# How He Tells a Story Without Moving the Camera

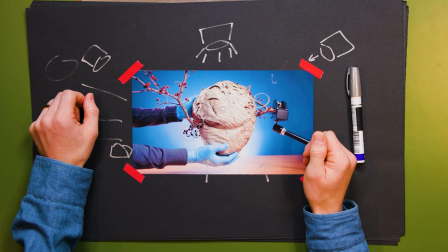So this shot probably looks like I could have come up with it in an afternoon, but it actually took about 4 months to kind of put together. This is how I shoot kind of like 90% of the stuff that appears in my videos.
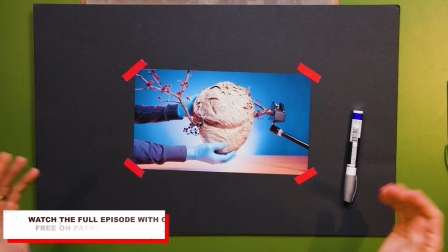It's kind of a style and a format that took a lot of experimentation.
What's inside a wasp nest?
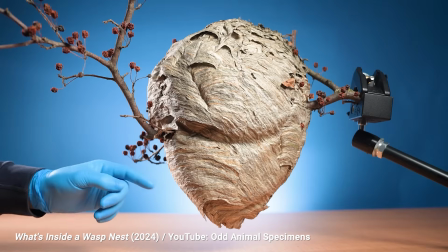Well, let's begin our dissection at the bottom.
So let's talk about how it comes together.
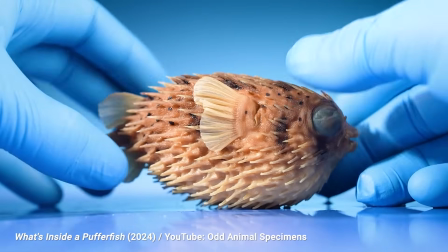So most of my stuff is object-based. So I filmed one object. I prefer in videos that are informational when you see what the voiceover or person is talking about.
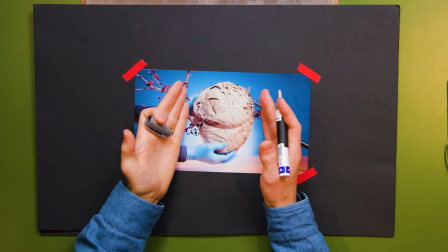So for me, that means featuring the object that I'm talking about rather than featuring myself.
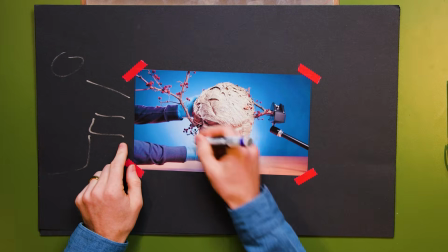So the object is always kind of front and center. The lighting is very specific.
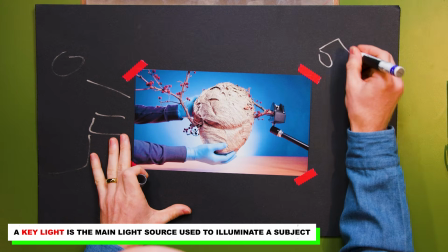We have a key light over here providing most of the lighting.
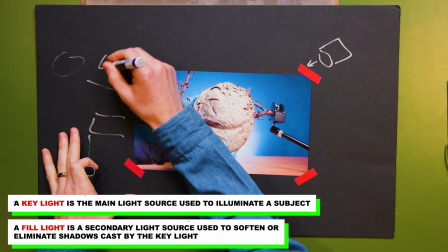Then we have a fill light over here that is kind of filling it in a little.
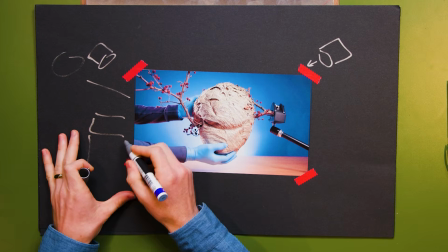In the back over here, kind of like under my armpits,
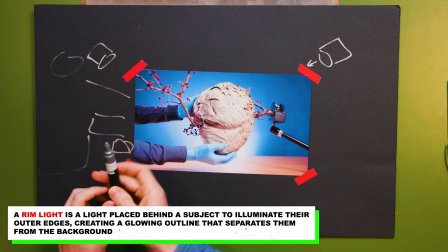is a rim light where we're getting, if you kind of see it right here, this kind of like glow on the edge.
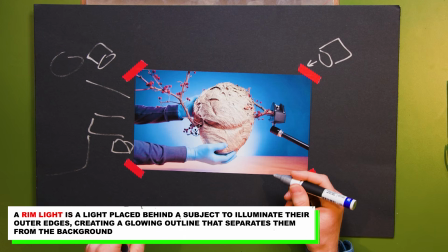I really like that because it makes it pop out of the background and it makes it feel a little bit more three-dimensional and not as flat. And then finally we have this glow, and usually this is obtained through kind of like a spotlight
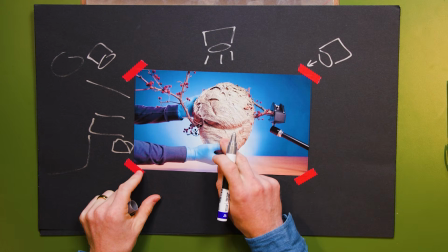from above that's down hitting just this paper backdrop,
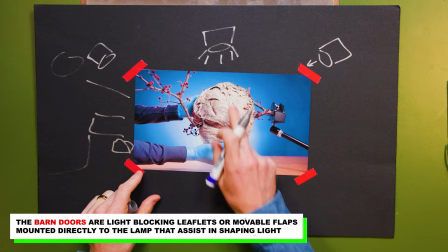and it has some kind of barn doors on it so that it doesn't often hit the object itself. I kind of experimented with different lighting, and my first initial thought was when I was featuring animal specimens, you're featuring bones, preserved animals, it's like a little spooky, it's a little dark. So I thought it might be kind of fun if everything was on a black backdrop and featured a pair of like white hands that were interacting with it. And it was very spooky. It was kind of creepy. And I spoke with this very deep voice when I was describing something. And when people looked at it, they thought it was great for what it was, but they would never watch another video like it just because it was weird and creepy. So I switched it up. And then I was trying to kind of, maybe it's a black backdrop to feature the specimen, and then maybe I was personally in it. The more I showed people, the more that they wanted to just see the object, to not see me,
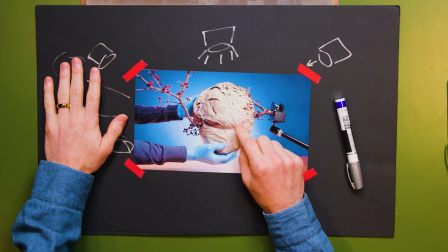and to get a better view of the object itself. So that's why the lighting is very key, to make things look very kind of clear as possible.
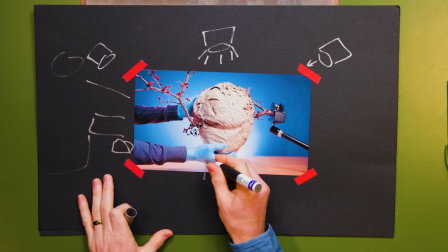That's also why I always wear these blue gloves. The blue gloves serve like multiple purposes. A lot of the times I'm working with museum specimens and natural history collections that were kind of prepared using really toxic and aggressive chemicals. So you shouldn't be touching them with your hands anyways. But I also like the fact that they cover up your hands, because hands, I think, look really weird on camera, especially close-up hands.
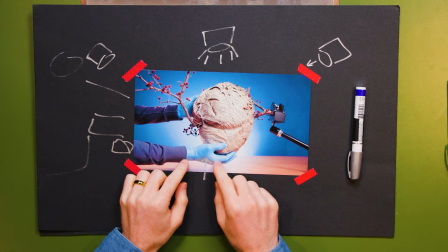So I like covering them up so you don't see it, so there's nothing to distract you from the object itself.
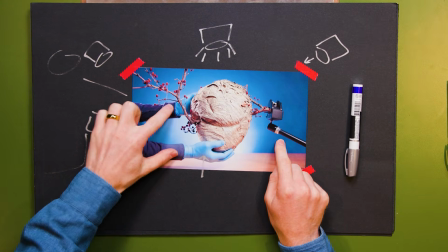The blue gloves make the hands fade into the background. The blue sleeves make it so you don't even really look at the sleeves.
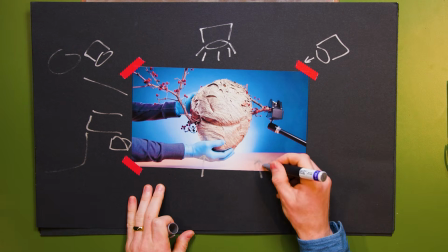And a lot of the shots, I don't even have this kind of like orange table too, just so we look at the object itself. The lights that I have here, I think are a brand called Felix. They're not very big.
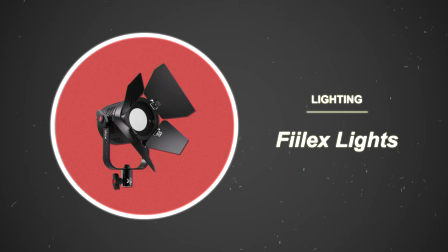I think they're kind of made for kind of like product shoots on tables, which is perfect because that's kind of like what I'm using them for, where they're nice and compact. They have dimmers on them, and you can change the color temperatures, which is nice, again, to kind of make things pop.
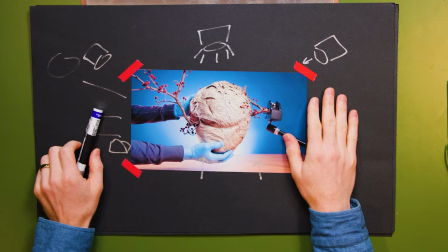This whole thing also, all of my shots really have kind of like an aggressive color correction on them. First thing I do is I tend to kind of crank up the contrast very high because it gives a lot of definition on the object itself,
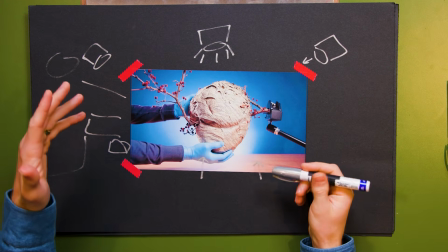which helps you kind of notice those nooks and crannies and makes it pop a lot more.
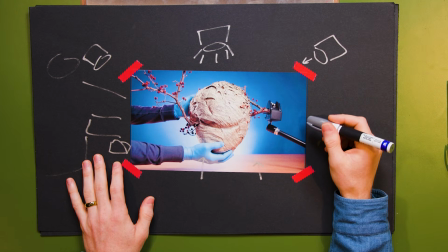And then I tend to jack up the saturation of the blues quite considerably to also kind of make it more interesting and more colorful, a little bit more softer and kind of playful, so that it doesn't feel as dry and dead when we're looking at something that is dry and dead,
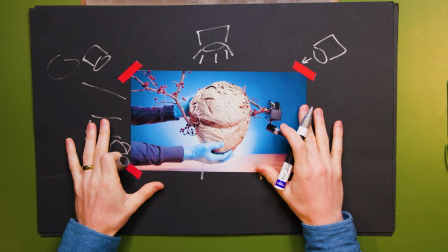unfortunately. And then, of course, I kind of always try to shoot very shallow for the same reason that I kind of make all of my choices here,
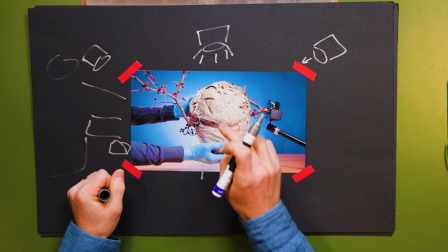to blur out everything except the one thing that we intend to look at,
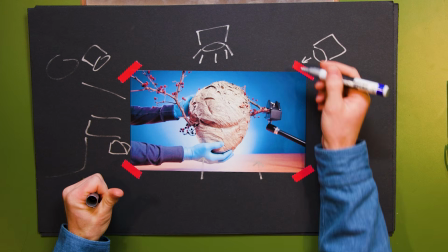the one thing that I'm talking about. And that's why the background is kind of blurred.
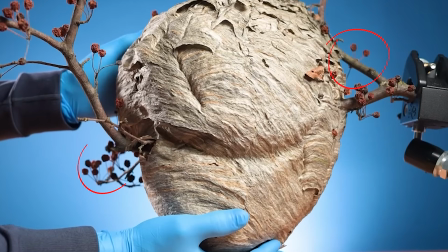You can kind of even see it's so shallow that some parts of the object itself are kind of blurring as well. Every decision that we kind of make in the creation of this shot is how can we focus people's attention on just the object, just the thing that we're talking about, and get all other distractions gone.
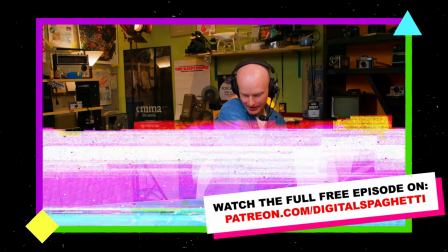I've been using the same shots for the last 3 years. Then we got the big light in the background that's making this kind of bloom. Sometimes if you just boil it down and make it very simple, it can be very, very effective.
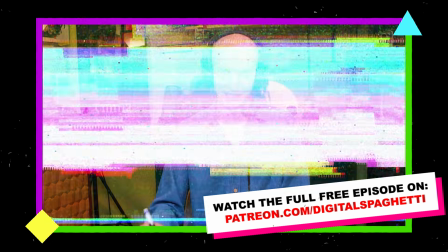That's a secret. Don't tell anybody.